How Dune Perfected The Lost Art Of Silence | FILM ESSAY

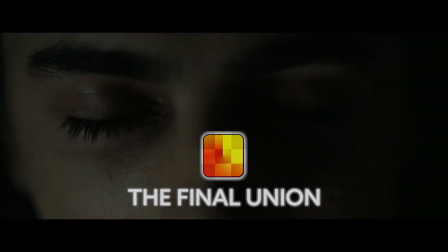All these rules are turned on their heads when Paul awakens as the Kwisatz Haderach.
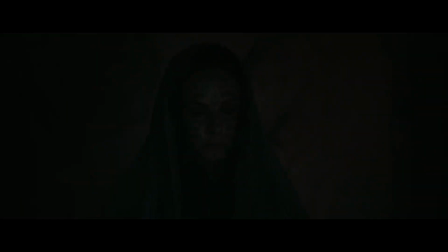Now instead we see Paul entrenched in darkness. In the mind space he shares with his mother, he sits, an isolated figure in a sea of black.
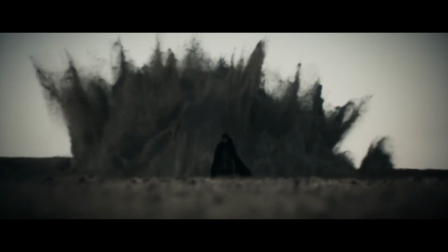He strides across the plain, a shadowy cloaked figure with a black sandworm bursting out from the dunes behind him.
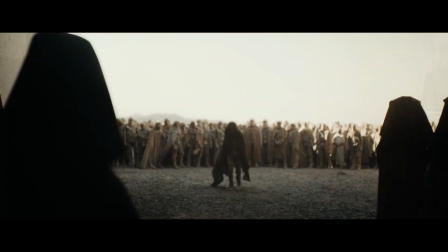As he emerges from the crowd, he is rendered in harsh depth of field, no longer discernible.
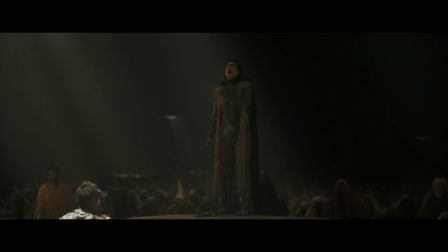He makes his speech in the assembly chamber while standing in a center dais completely encased in shadow.
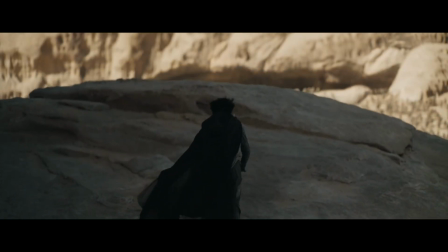Even emerging on this rock plateau in the full day of Arrakis, no light surrounds him. Ascending the steps to execute Baron Harkonnen, he emerges from a smokescreen of black.
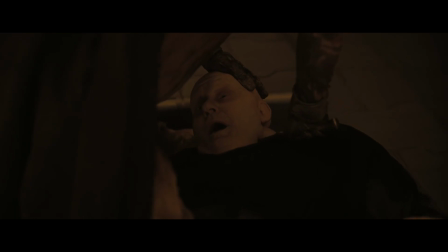As he makes his killing blow, he is enveloped in darkness.
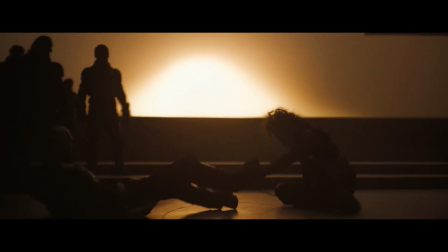And in his final fight, he is harshly silhouetted in shadow, just the same as Feyd-Rautha.
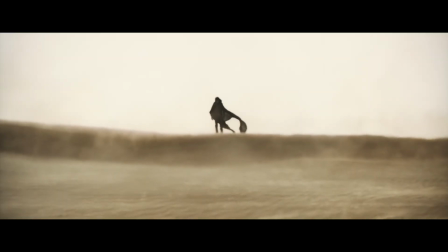Another key shift is Paul is no longer shown in line with the Fremen.
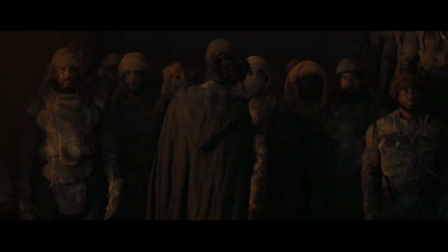Now he stands at a distance, someone out of reach, just as Baron Harkonnen was depicted.
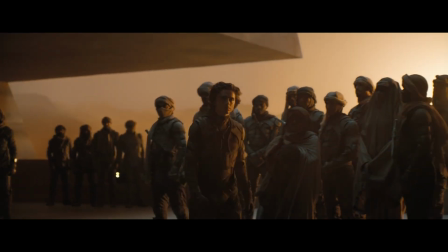Paul never again coexists in the same frame as Chani.
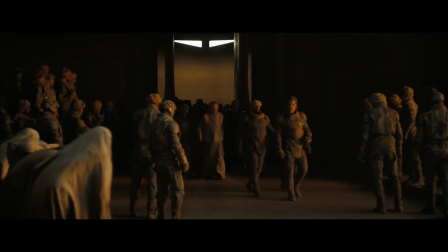The clear intentionality of this can be seen when the Emperor enters the chamber and Paul turns around to reveal his identity.
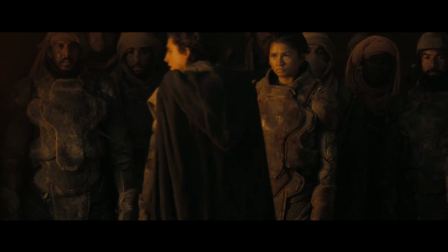But immediately as his face is going to be shown alongside Charlie's, the scene cuts to him emerging from the right side of this next frame.
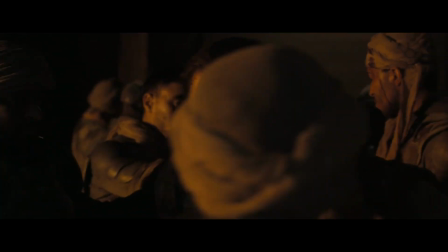The Fremen now emerge coloured in dark amber as though blended with the Harkonnen black.
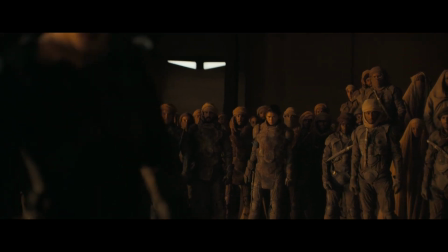The Fremen also appear homogenized, indistinguishable from one another.
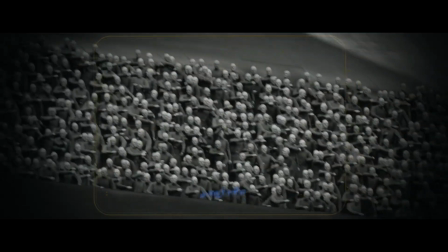Just as the Harkonnen soldiers were black and white replicas, the Fremen are now amber clones.
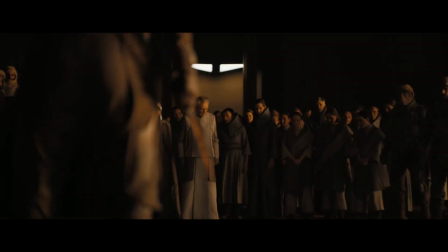All of this a reflection of the now indistinct moral separation between the two sides. The Fremen are now painted in the same harsh darkness previously occupied by the Harkonnens,
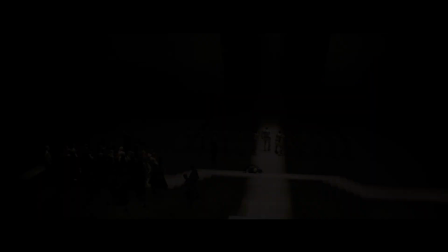symbolizing the now dark prospect of their people's future. The accomplishment of this coalescence in stylization is staggering. Symbolically and visually, it conveys so gracefully more ambiguity central to Dune's themes in a way no single word ever could. Fraser's simple subdivide used to illustrate the simple lines we draw between good and evil.
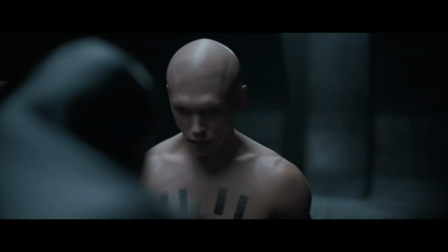The Harkonnen conveyed purposefully as this clear representation of evil.
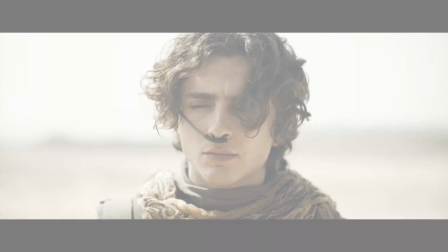Paul, on the other hand, is clearly our earthly savior.
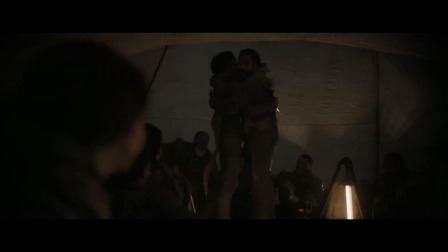A figure of light, a person of the people, the hero of our story.
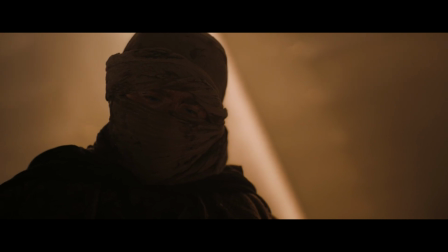Yet everything quietly communicated to us in the cinematography uncomfortably conveys the opposite.
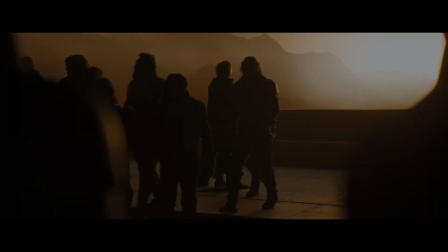He does not stand with the Fremen, he does not seem to walk in the light. In this, we are whispered a silent truth.
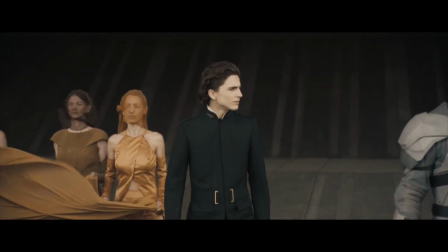Beware what walks in the brightest light, as it can cast the darkest shadow.
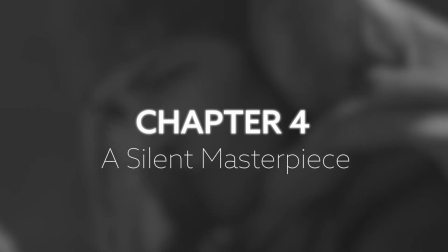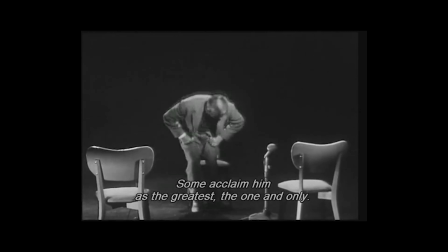Robert Bresson is considered the godfather of minimalist film. In his renowned work, Notes on a Cinematographer,
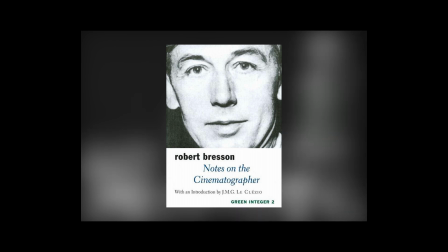Bresson articulates that movies fall into two distinct categories: film
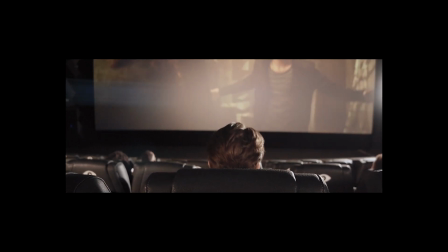and cinema.
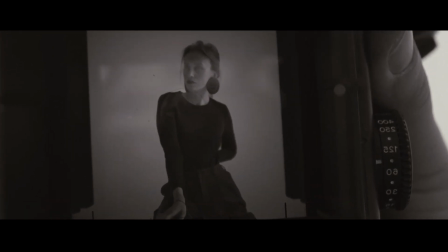Bresson said that films that simply capture actors, events, and settings were nothing more than theatre.
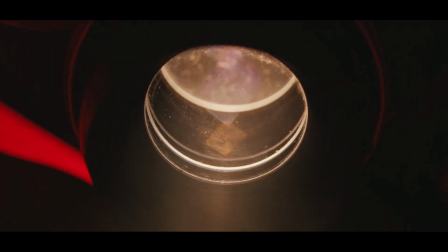Whereas the second category, cinema, utilised the art of cinematography to transform what was captured. The camera not just there to capture life, it created new life.
Je crois que le cinéma, la radio, la télévision tuent les arts. Mais je crois aussi en quelque chose de curieux, c'est que c'est peut-être justement par le cinématographe, la radio et la télévision que ces arts renaîtront.